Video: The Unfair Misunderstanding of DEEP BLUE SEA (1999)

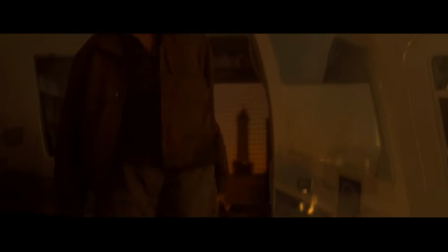(7:57)
So, originally,
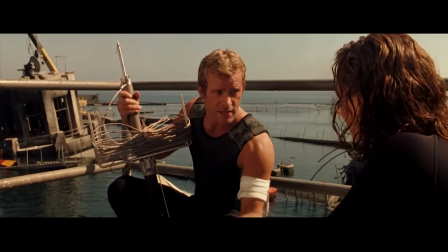(7:58)
Saffron Burroughs' character lead scientist Dr. Susan McAllister was set up to be the obligatory love interest who gets shipped with our charming hero Carter Blake,
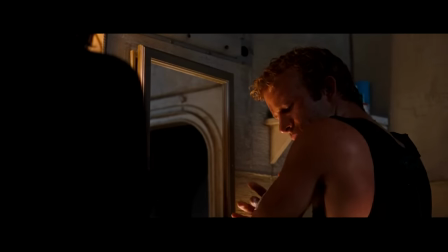(8:07)
played by the then-unknown Thomas Jane, for no real reason other than cinematic Hollywood idealistic tradition. However, in a 2013 interview, Harlan explained that this went down like a flaming turd with test audiences,
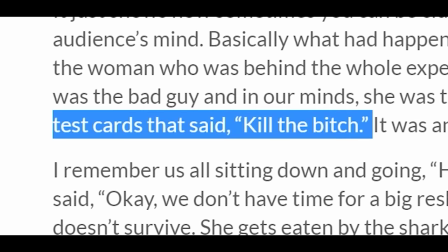(8:21)
who made it very vocally clear in their feedback cards that Susan was obviously the bad guy,
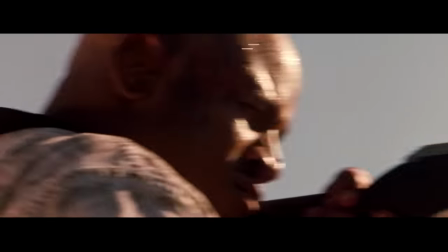(8:27)
prompting Harlan to reshoot the ending to make LL Cool J's character Preacher be the one who helps Carter kill the final shark,
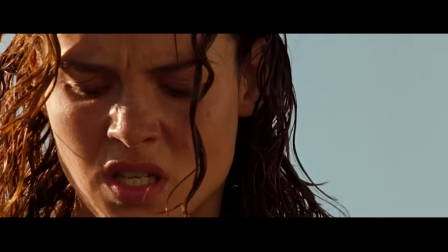(8:35)
while Susan gets gruesomely eaten after sacrificing herself to bait the shark towards him.
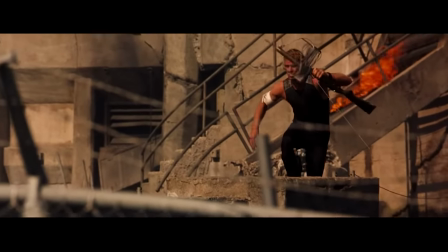(8:40)
Most audiences and Harlan himself pretty much came to the same conclusion that Preacher was the real MVP,
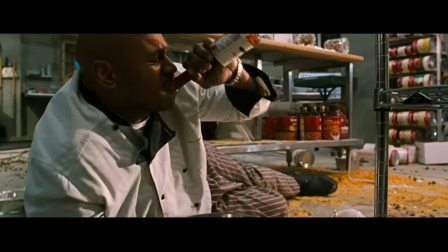(8:47)
as he's the one innocuous disposable comic relief who ends up having tremendous depth and defying all expectations for his character.
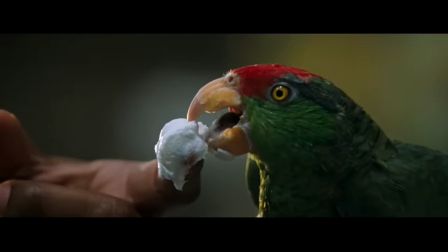(8:55)
He was originally written to die early in the film, but Harlan was so impressed by Cool J's reading off the character that the entire role was reworked to take advantage of him.
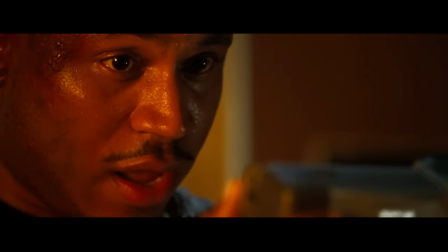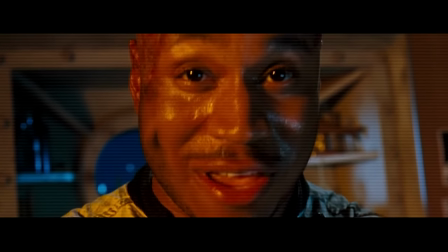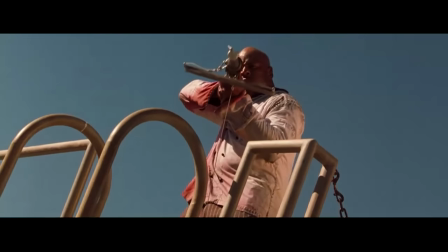(9:17)
Now, without this information,
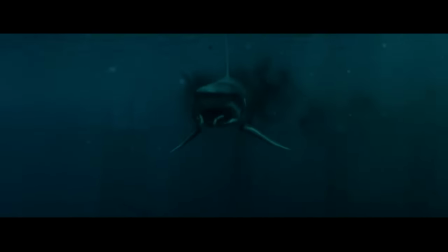(9:19)
Susan's death just looks like a ballsy shocking twist that completely went against the romantic trope that dominated every Hollywood blockbuster.
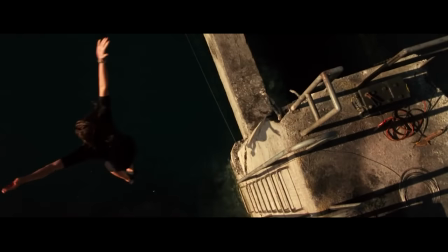(9:27)
Part of this is because it's actually quite a tonally confusing moment, as it's not gratifying nor tragic,
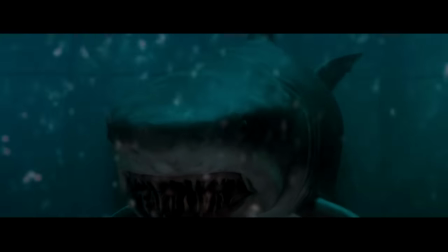(9:33)
it's kind of in the middle, where it seems Susan didn't actually intend to die but her escape route failed,
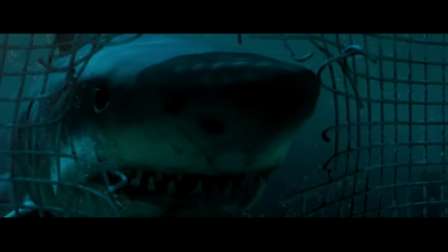(9:40)
so it's more awkward than anything else, but I do think it works as part of the film's overarching sense of irony that I'll come to later in the video.
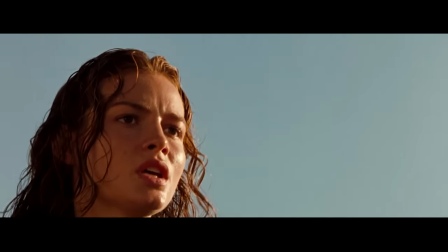(9:49) She may be the smartest animal in the world, but she's still just an animal.
Eh, you sure about that, Susan?
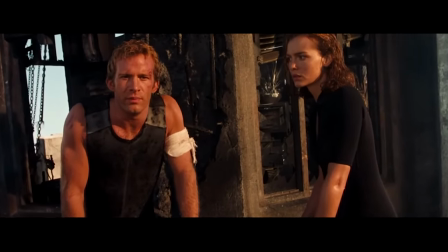(9:55)
It's a change that you really have to commend Harlan for addressing, because I think most popcorn flicks would just ignore this when the action kicks in.
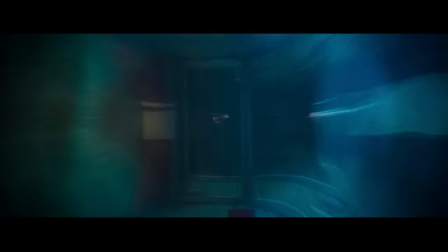(10:03)
I mean, it's technically more self-aware than most movies proclaiming self-awareness,
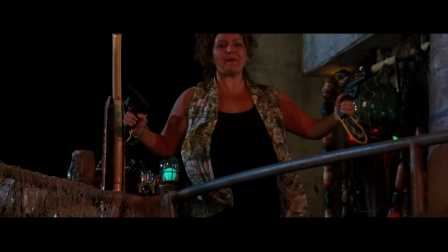(10:08)
usually in these types of films you get a bunch of banter merely to establish some glimmer of sympathy for the characters before unleashing
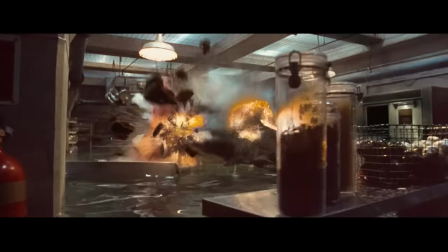(10:15)
carnage and basically asking the audience not to think too much about it because spectacle and explosions and
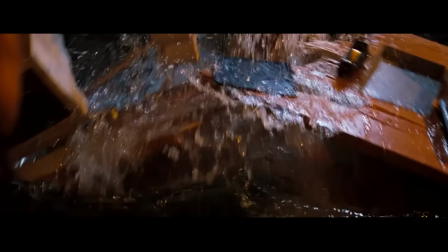(10:21)
some thirsty 90s raunchiness matters so much more apparently.
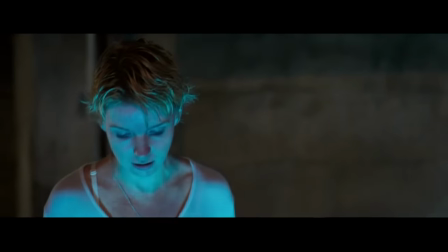(10:25)
Yet Deep Blue see spends a lot more time on the character drama than you would expect, and there's a genuinely compelling moral conflict at the heart of it.
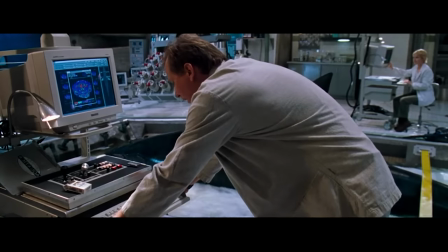(10:36)
We learn that the scientists are bound to an ethical code to ensure the safety and legitimacy of their work,
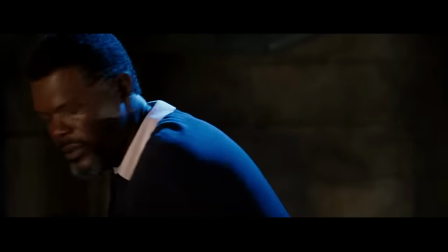(10:42)
but later on Susan reveals that she secretly tampered with the shark's brain cells,
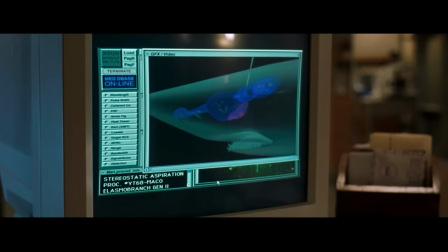(10:47)
causing them to enlarge and grow unnaturally intelligent in order to ensure the success of the experiment at the expense of
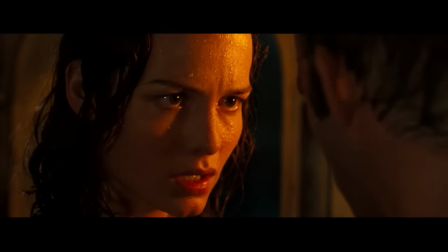(10:55)
violating that ethical code. And here's the thing, Susan is never redeemed or made to feel explicitly remorseful.
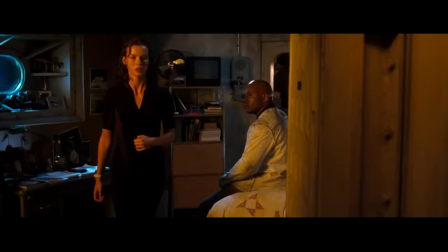(11:04)
She just doubles down on her actions throughout the entire film as necessary for the future of mankind.
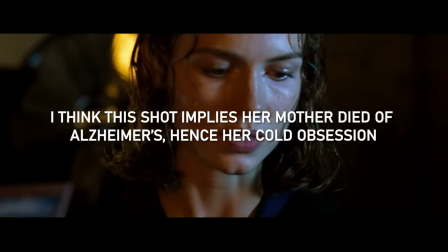(11:11)
Although this does make her relatively sympathetic from the point of view that her work is meaningful and she does have good intentions at heart,
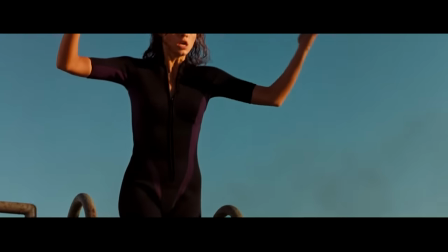(11:19)
but the only acknowledgement of responsibility comes from her sacrificing herself.
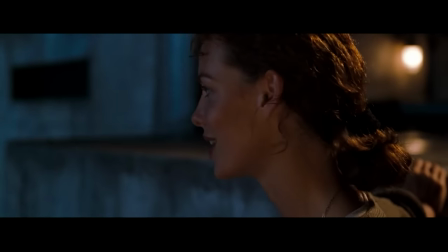(11:24)
If Carter ended up smooching her lips off instead, it would be both a contradiction of the characters and be so emotionally out of place.
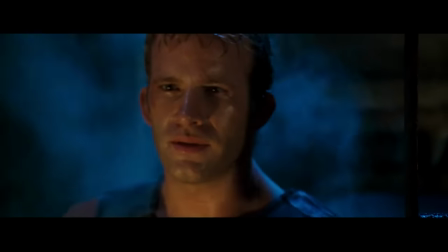(11:32)
Carter openly rebukes Susan right from the very beginning.
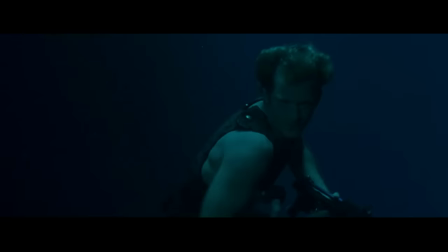(11:36)
As one of the only non-scientists in the group, Carter is a shark wrangler who, like any of us,
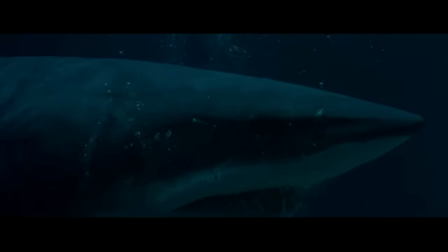(11:42)
questions the very nature of treating these animals as toys to poke and prod,
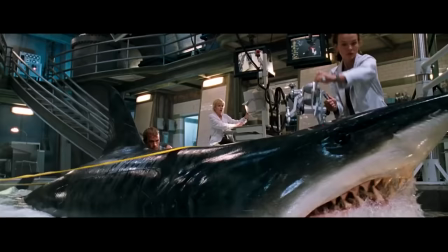(11:46)
without consideration for the fact that maybe the humans might be pissing them off.
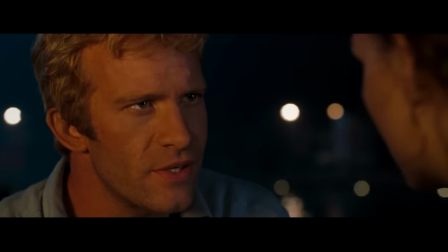(11:52)
In fact, Susan very condescendingly underestimates Carter's abilities, simply because he's not some book-educated intellect like herself.
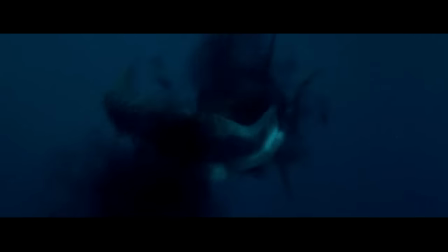(12:00)
But it doesn't take someone with a big brain to work out that harmfully experimenting
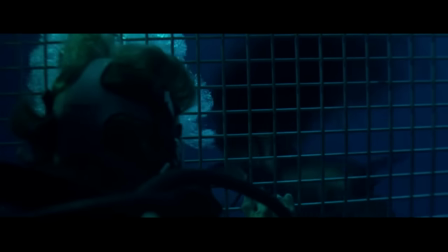(12:05)
on the ocean's most infamous predators contained within the same old flincy building as you,
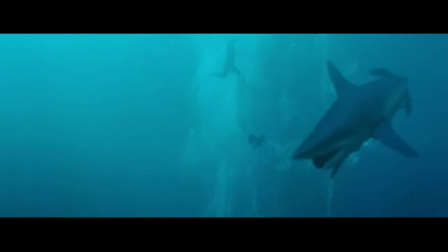(12:09)
and giving them an even bigger brain is probably not the best idea.
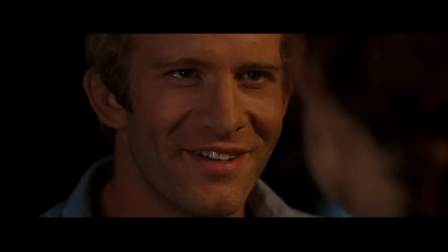(12:15)
It's also funny how Susan tries to play the moral high ground with Carter because he's apparently on probation for being a smuggler,
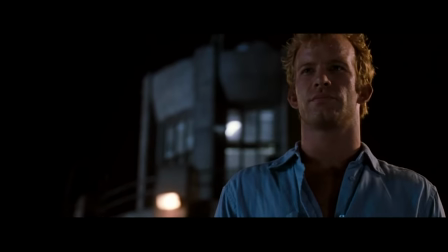(12:22)
and she basically threatens to report him if he doesn't keep his head down and stop asking questions,
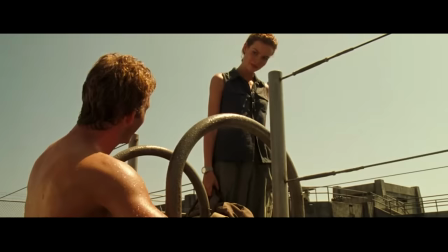(12:27)
hence why he was hired in the first place. She is literally controlling him through fear,
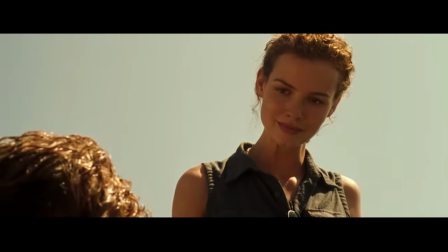(12:33)
and you're telling me these two were originally supposed to reconcile their differences and hook up in the
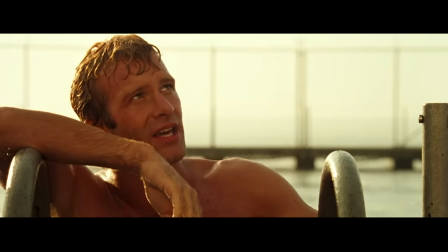(12:37)
end? that's honestly the kind of twisted Hollywood bullshit I expect at this point.
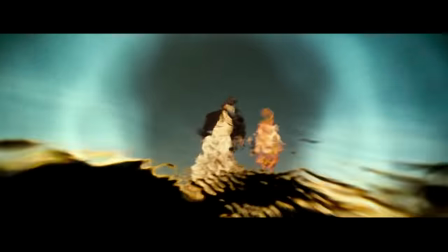(12:42)
In a cynical way, I like to think of the whole situation as poetic irony,
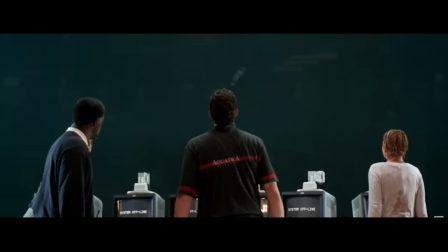(12:47)
as you have these self-absorbed scientists getting their efforts to play God literally thrown right back at them.
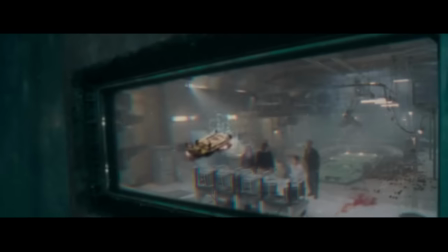(12:53)
Seriously, the sharks break in by lobbing one of them against the glass.
What in God's greed?
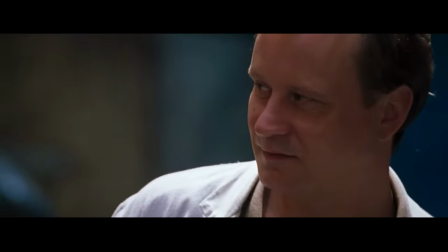(12:59) I don't know, he is. Powers.
Now, to be fair, not all the scientists are complete douchebags.
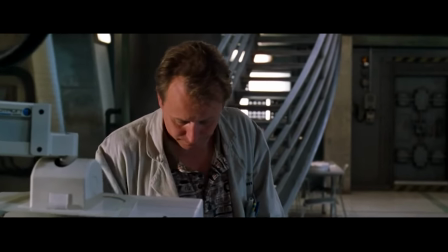(13:07)
It's actually just Susan and Stalin Skarsgård's Jim who stand out as the douchiest, the latter of whom is the one that's battered against the glass.
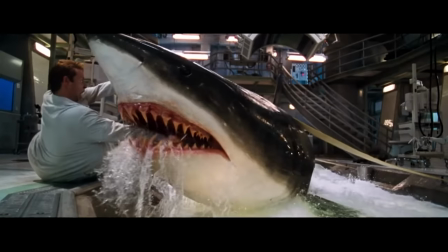(13:16)
Maybe I shouldn't have stuck your hand near a fucking shark, you fucking...
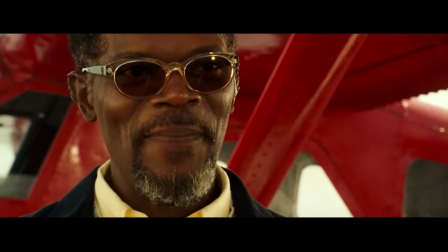(13:22)
The other three have a lot more personality.
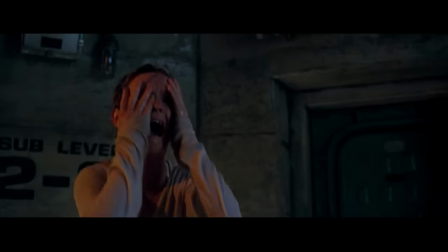(13:25)
Jan is so infectiously giddy about her work and is actually my favourite character for the heartbreaking and palpable sense of fear in her performance.
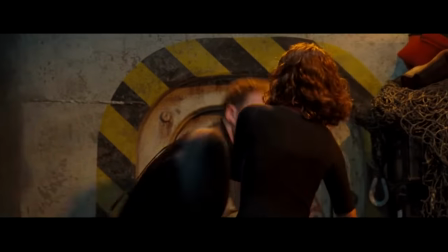(13:32)
Tom is just Michael Rapaport playing ball-busting Michael Rapaport, and Samuel L. Jackson,
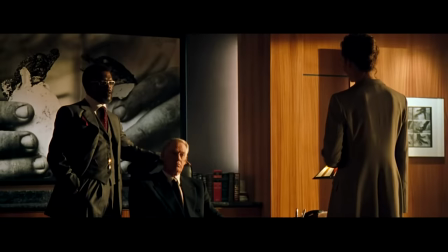(13:38)
well, his role is definitely interesting to say the least. I honestly expected Sam Jackson's Russell Franklin to be the most likely human villain,
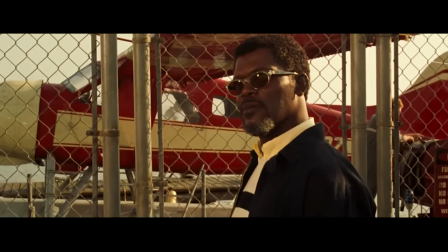(13:47)
because he's the big cheese sent in to inspect progress for the company's shareholders or something like that,
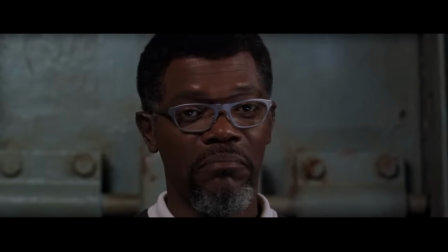(13:53)
but ends up being the most friendly and understanding character.
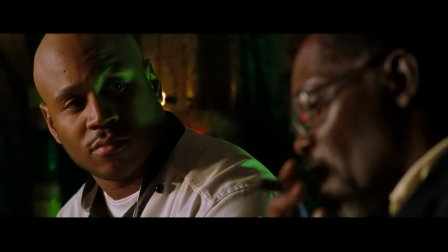(13:56)
It's vaguely brought up that he went through a life-changing experience after surviving a deadly avalanche,
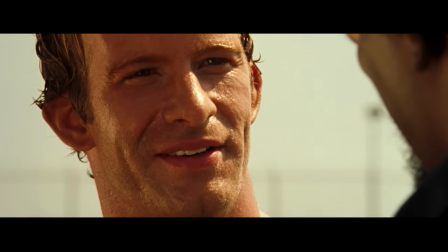(14:02)
and ever since, he's been incredibly passionate about saving lives, hence his enthusiasm for the science.
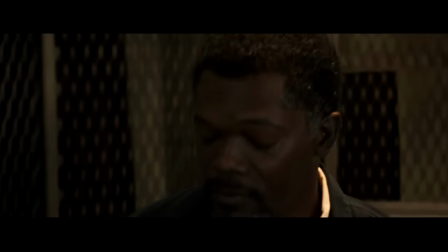(14:09)
According to Harlan,
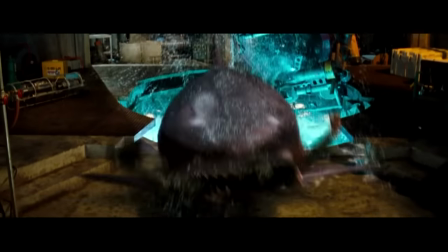(14:10)
he's basically there to give the film some star power before being abruptly killed off in one of the most shocking character deaths in cinema history.
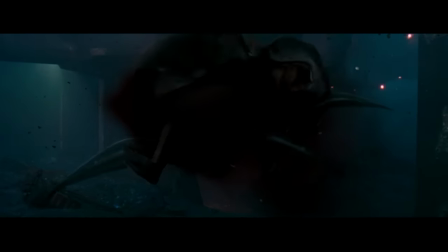(14:18)
Nobody, and I mean nobody, predicted his death this early in the film, even though it happens like an R into it.
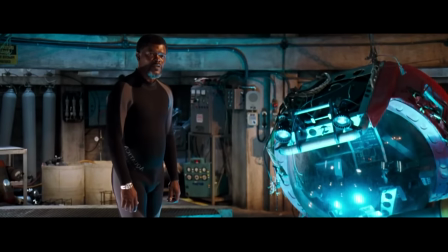(14:25)
When the scene comes about, you get so absorbed by his charismatic speech that reflects on his personal survival against the avalanche,
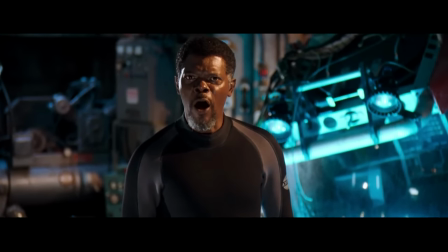(14:32)
where the moral of the story is that nature might be lethal, but man will always be dominant.
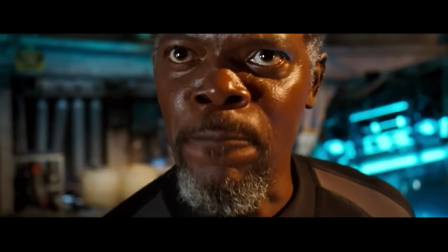(14:38)
Only for that statement to be immediately proven wrong.
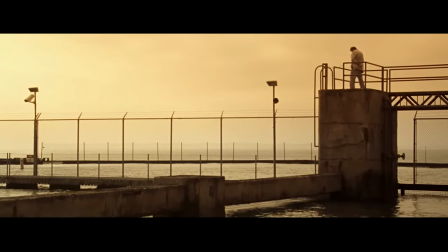(14:42)
Again, it further plays into these scientists underestimating nature and overestimating their own
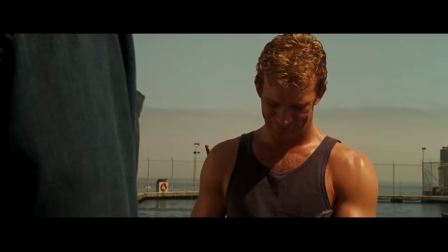(14:48)
intelligence when Carter is the only one to show any true realistic understanding of nature.
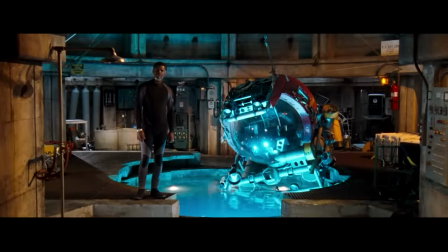(14:54)
It is a fantastically timed jump scare because the framing of the camera to a close-up just as Russell reaches
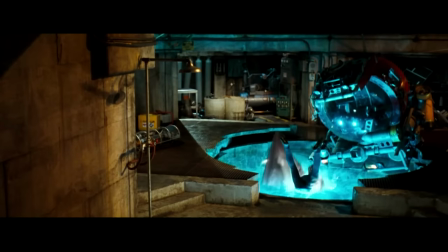(15:00)
the peak of his speech carries all the necessary build-up for such a dramatically deflating payoff.
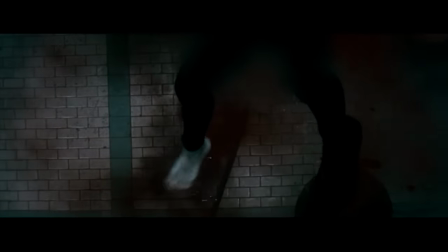(15:07)
While it's not a terrifying film by any means, I truly believe it's a much better crafted horror than many give it credit for.
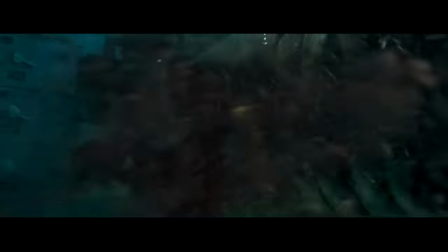(15:15)
Like Snakes on a Plan, none of the deaths are fun, they're all genuinely violent,
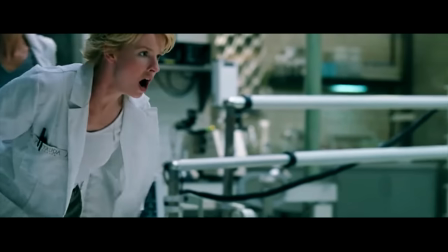(15:20)
and I think the slow motion and stuttering effects add this overwhelming sense of shock rather than just because it looks cool.
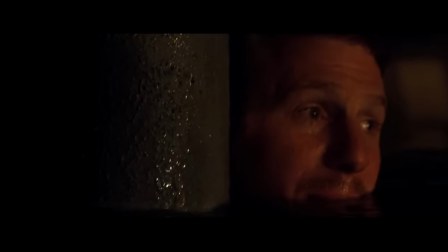(15:27)
The only issue is that with the exception of Sam Jackson's death, all the other ones are predictably set up as the film transitions between isolated set pieces.
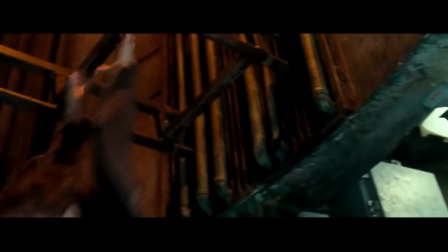(15:36)
For example, in the elevator scene, of course Jan is doomed when she falls in the water,
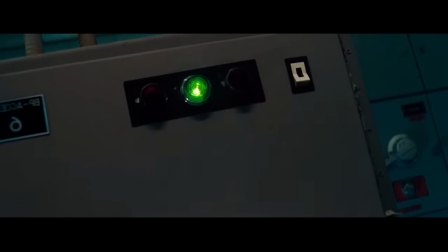(15:41)
and then later Carter and Tom have to activate a generator and so obviously Tom is going to die,
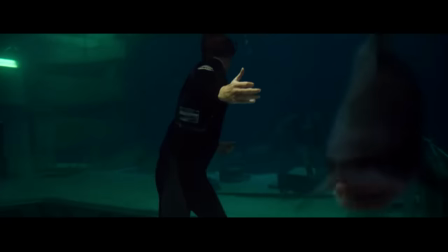(15:46)
although granted his death is in the trailer despite their efforts to hide it. They're still visually striking scenes,
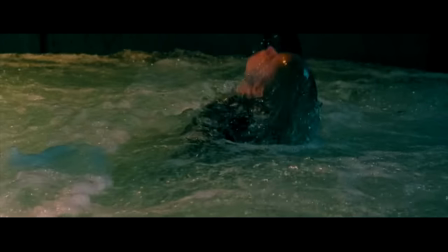(15:53)
but the film doesn't do anything to surprise you after Russell's death sets a very high expectation for unpredictability,
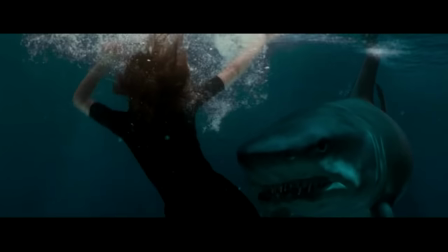(16:00)
with maybe the only other surprise being that of Susan's demise.